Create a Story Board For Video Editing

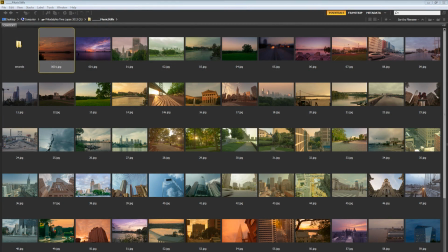Hello, everybody. Welcome to this video tutorial brought to you by tutvid.com in conjunction with phillyisugly.com, which is a time-lapse film that I shot and have been shooting, but I shot here in the summer of 2013. You can check it out at phillyisugly.com. Today we're going to talk about storyboarding.
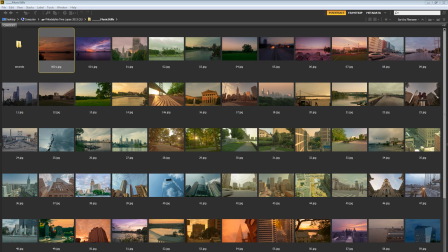And the reason that this is important is because once we've created all of our video clips using After Effects, we have all of these fairly large video clips. And a lot of times what I would do is process multiple sequences at once. You know, 5, 6, 7, 8, sometimes 10 or 15 sequences of images at a time.
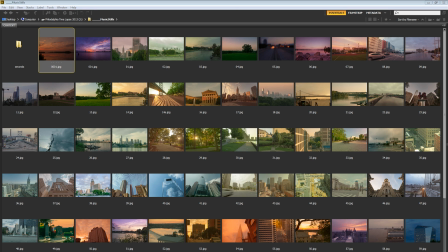So I would get these huge video files, you know, 10 gigabytes, 20. I had one video clip that was 33 gigabytes. That was the biggest video clip. And that was, I think, 20 sequences that I lined up and exported from After Effects. So instead of going through and chopping up all those video clips and then resaving the video files in Premiere or anything like that,
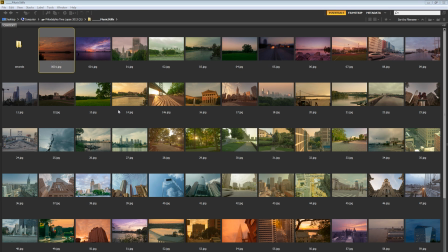I went into the folders with all the images and I just exported one single image from every location that I shot so I could get a good visual representation of all of these different locations. And I've got 80 of them here. Now there were about 160, 170 that I thought were usable and fairly good,
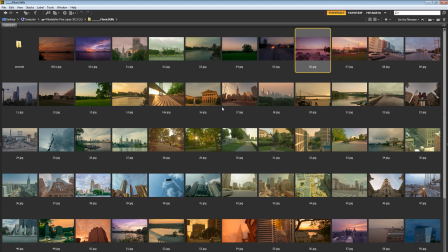but I whittled it down to about 80 that I figured would make it into the film and most of these are in the final finished film. Some of them aren't. But then what I did was I went about arranging them here in the bridge to create a cool storyboard of colorful images and things like that.
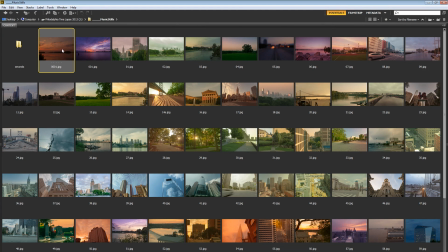And the basic way I thought about it was I wanted the film to go from very early morning to the middle of the night.
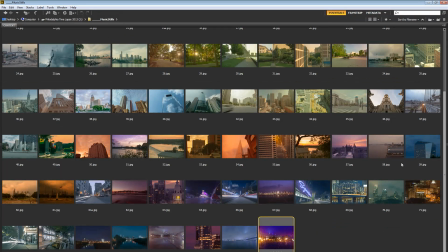So it goes early morning, late morning, afternoon, evening, night. That's sort of how the film progresses.
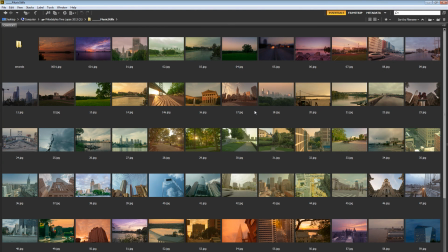And all these different locations, I tried obviously to represent the city as best I could in a bunch of different ways from the historical and the architectural standpoint to some of the more modern stuff to some of the parks and just all kinds of different things about the city that I thought were
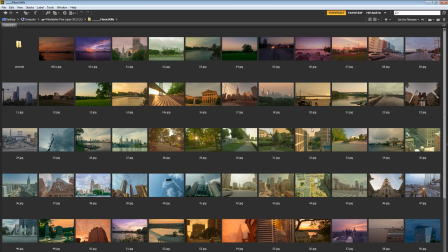cool. So what I'm doing here in Bridge is just using Bridge to line up images and create this very visual storyboard.
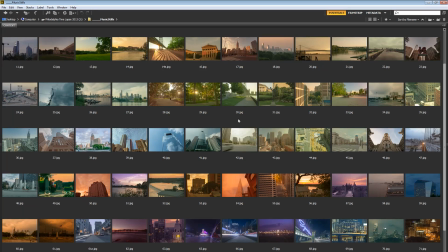So beyond knowing that I wanted all of the morning sequences to be together and the afternoon sequences and the evening and night sequences to be together,
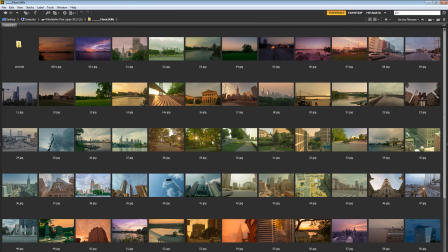the way I sort of pushed this stuff together is I basically wanted the film to be something that's very comfortable to watch, as well as having great visual qualities about it. So I wanted the imagery to be beautiful, but I wanted even the transition from image to image to be beautiful.
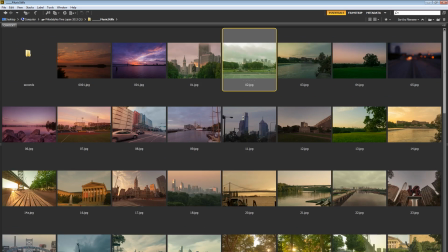So for instance, I didn't want to go from a very green image like this image here, to something that's more red and blue like this image here.
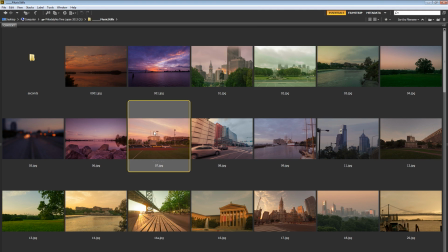Or even from green to something that's very magenta. While these very magenta images are great and stunning images of the sunrise, great, great stuff that we caught, I didn't want to go from something that was very green right to that. So instead I went green to sort of a green and orange, to more of a purple and orange, to then something that had more purple and orange and red, then to the magenta.
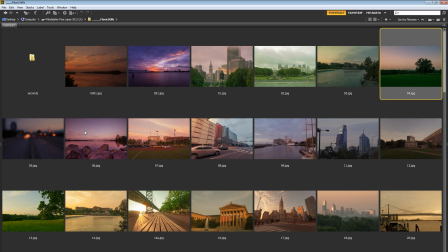So I go from the green to the magenta over the course of three or four frames, just like that. And the way that we can begin to move images around very easily in the bridge,
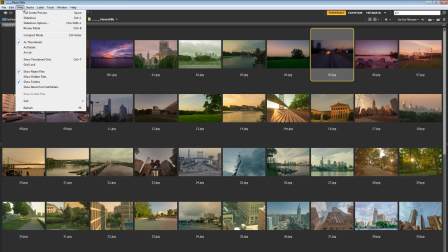I'm actually going to zoom out so we can see a few more thumbnails, is we can go up here to view and choose sort and set this to manually.
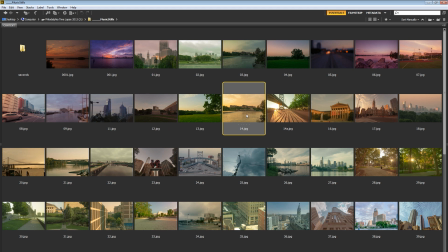So when we're sorting these manually, I can grab any one of these images and drag it wherever I want, and it's just going to stick, okay?
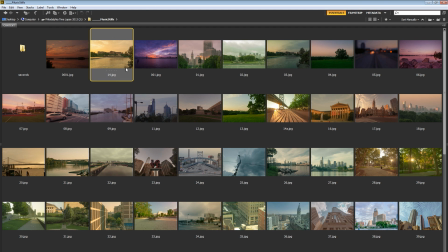So let's say I wanted to go, okay, we're going to go from orange to some more orange, to here's something with the sun rising, so we've got orange, orange, orange.
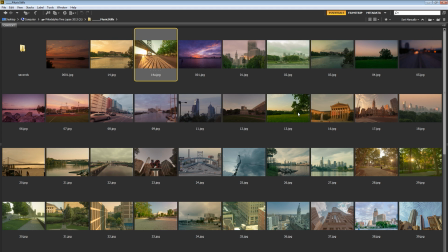We've got some green here in the trees, so we could take advantage of that and segue to something that's more green, right?
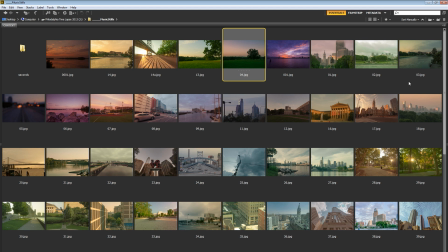And there's a little bit of color in the sky, so we go to something that has some color in the sky, back to something that's a little bit more purplish, maybe like the traffic shot here, it's very dark, very purplish, like this shot here. And we could choose something like that. That's very purple.
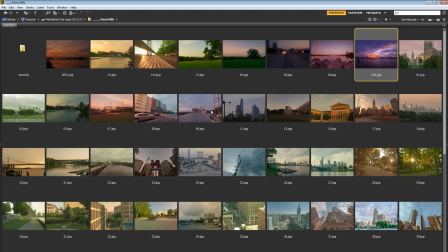And then go to this very stunning sunrise shot, right? And then choose maybe this ship shot, which is kind of bluish. Then go with this shot of the museum, because we've got kind of some blues that are going to fade across. We go to this very green shot. Actually, I'll take that shot there, because we've got some sort of magenta in the sky. We can go to the green shot next if we wanted.
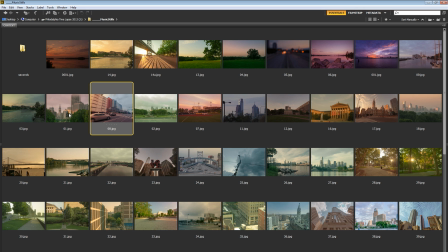Or we can go to the shot that's very sort of, got that we'd be picking up from the sunrise here reflecting off the side of the building, right?